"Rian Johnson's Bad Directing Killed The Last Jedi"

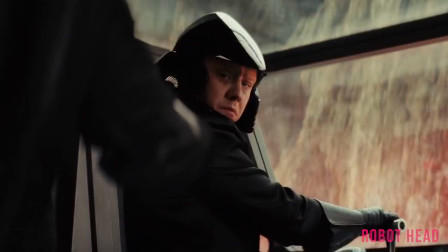(12:22)
He's screaming his head off. And for some reason, his hand catches his eye and he turns to stare at it.
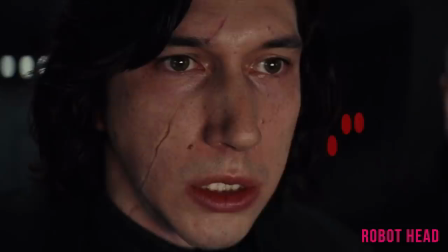(12:28)
And that's the bit that disturbs him. The script might have said, that's enough. But it's on set that you've really got to make him scream like fucking lunatics.
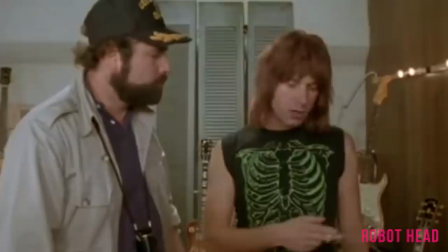(12:36) That's enough! More! These go to 11.
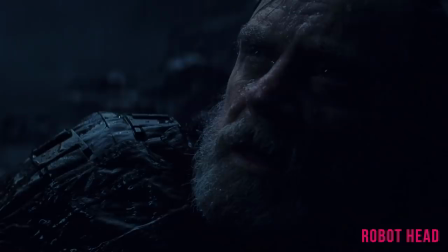(12:40)
Amongst all this confused talk about Ryan's directing abilities, he seems to also be getting a lot of credit for the cinematography in this film.
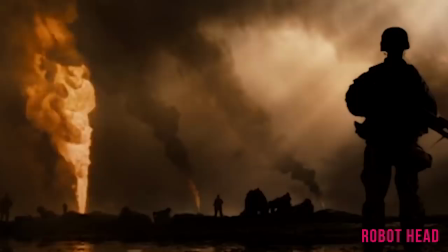(12:46)
Which, sorry to his cinematographer, fuck you. But I think people are getting confused about what makes good cinematography.
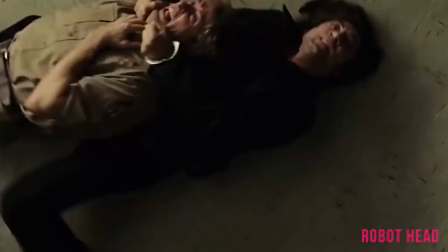(12:52)
Because you see, when I think of good cinematography, I'm thinking of a world I've entered.
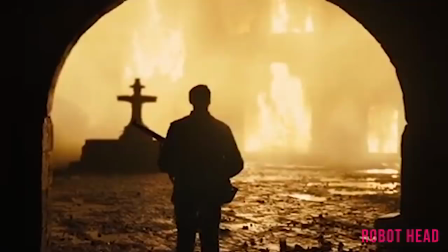(12:56)
Interesting shots, choices of lenses, how the camera movement makes me feel, how it directs me through a scene,
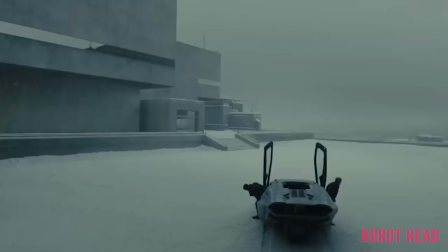(13:02)
the way a shot's beautifully framed and not just someone in front of a green screen with the background drawn in.
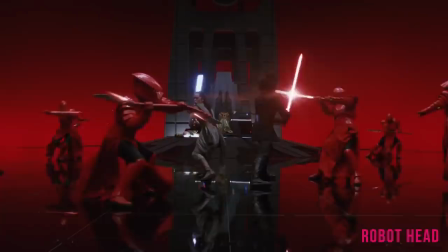(13:07) I'm sure you are.
A look and feel that suits the story I'm in because this film looks like a fucking stage show and looks nothing like the other Star Wars movies.
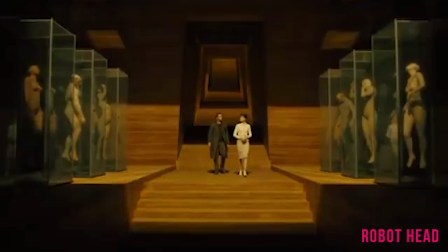(13:15)
And this isn't about a changing time and a different era. It's about choosing the right type of cinematography for the storytelling.
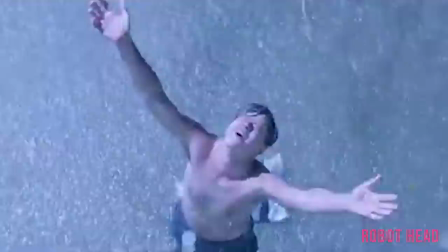(13:21)
Let me see if I can explain this clearer with the help of Roger Deakins, who is easily one of my favourite cinematographers.
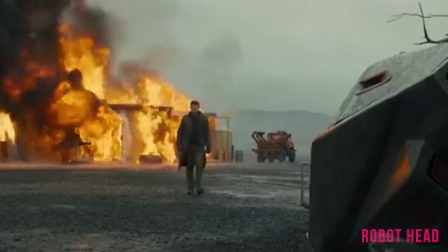(13:26)
You might have heard of him, and if you haven't, I bet you've watched some of his films. His plethora of work is just a collection of some of the greatest looking films you've ever seen.
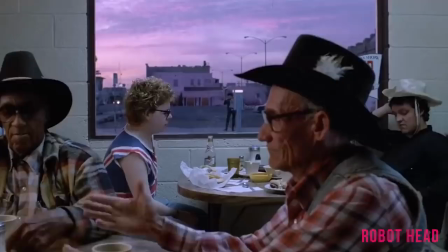(13:34)
And they can all look so different. He hasn't got one bag of tricks, and he doesn't rely on oversaturation. Like some kind of fucking idiot. But anyway, Roger doesn't speak like me, so let's just get a few quotes from him to help understand what I'm saying.
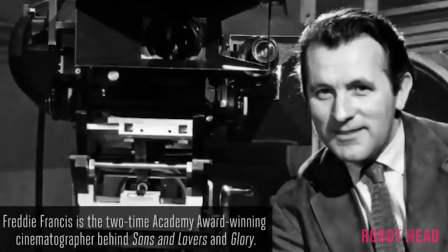(13:46)
I think people confuse pretty with good cinematography.
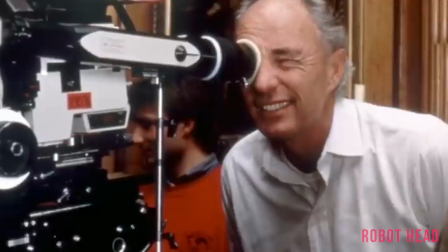(13:49)
What was it Freddie Francis says? there was good cinematography and bad cinematography and then there's the cinematography that's right for the movie and i often feel that actually if people if reviewers don't mention your work it's probably better than if they do it means it actually works because the film is a piece
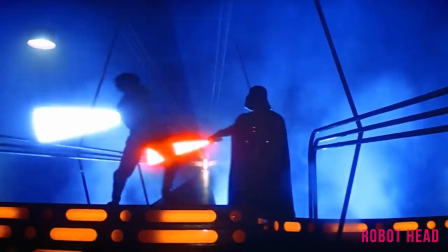(14:07)
that's right you're confusing pretty for cinematography that's not storytelling your favorite films might have memorable scenes scenes that you love or talk
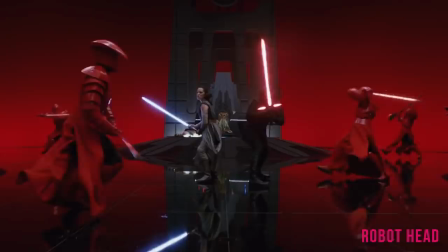(14:16)
about but you don't just talk about it for how it looks which is what we see every fucking day about the last jedi it's every day some dickhead's putting up a
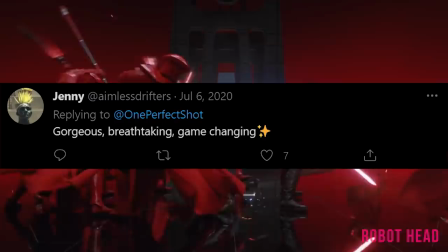(14:24)
photo of that fucking throne room scene and just praising and ejaculating all
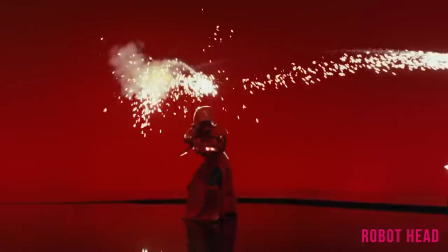(14:29)
over the place the fact that the scene is ridiculous the action is terrible nothing makes fucking sense
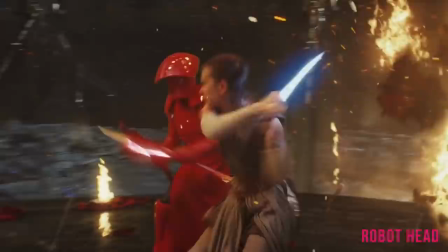(14:33)
doesn't bother these people it's colorful and bright it's like keys in front of a fucking baby knives out could be the greatest film you've ever seen but not every director can do every style of film.
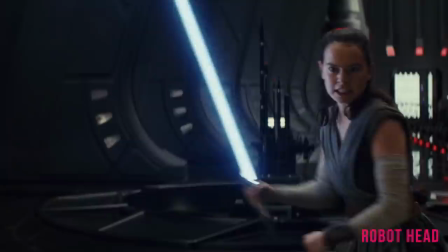(14:46)
Fucking keep him away from Star Wars. He's hopeless with the people. He's terrible at the action.
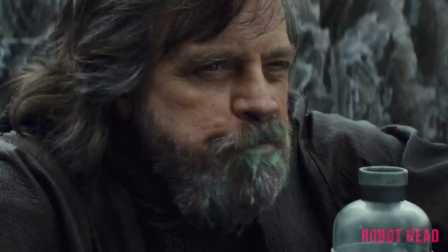(14:51)
And he's completely uninventive as a director. So if you love Last Jedi, I've got some great sunset shots you'd love to see.
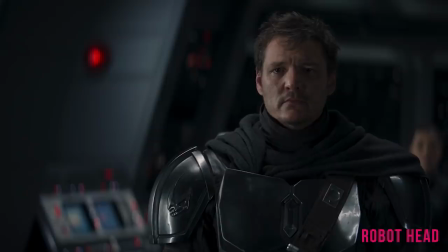(14:59)
But if you hate it, don't just blame the script. His directing's just as fucking bad. But who are we kidding?
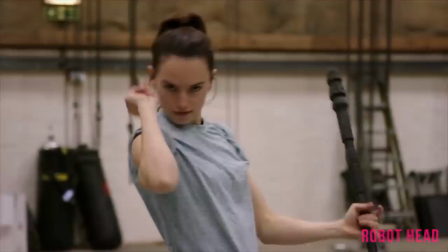(15:05)
We'll be lucky to see The Mandalorian again. And Ryan's not getting a directing job. And he's not getting his three films.
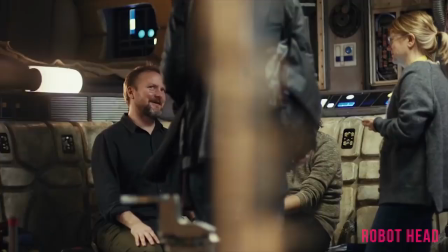(15:10)
Which sadly for me means I won't be able to pay for that Cybertruck.
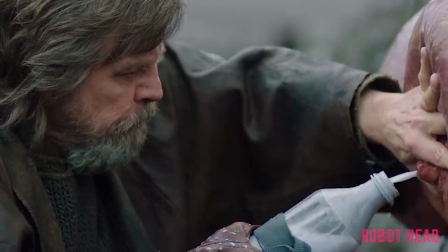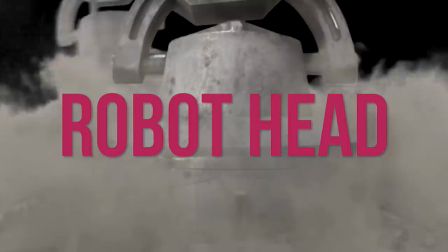(15:19) Great, that cut it.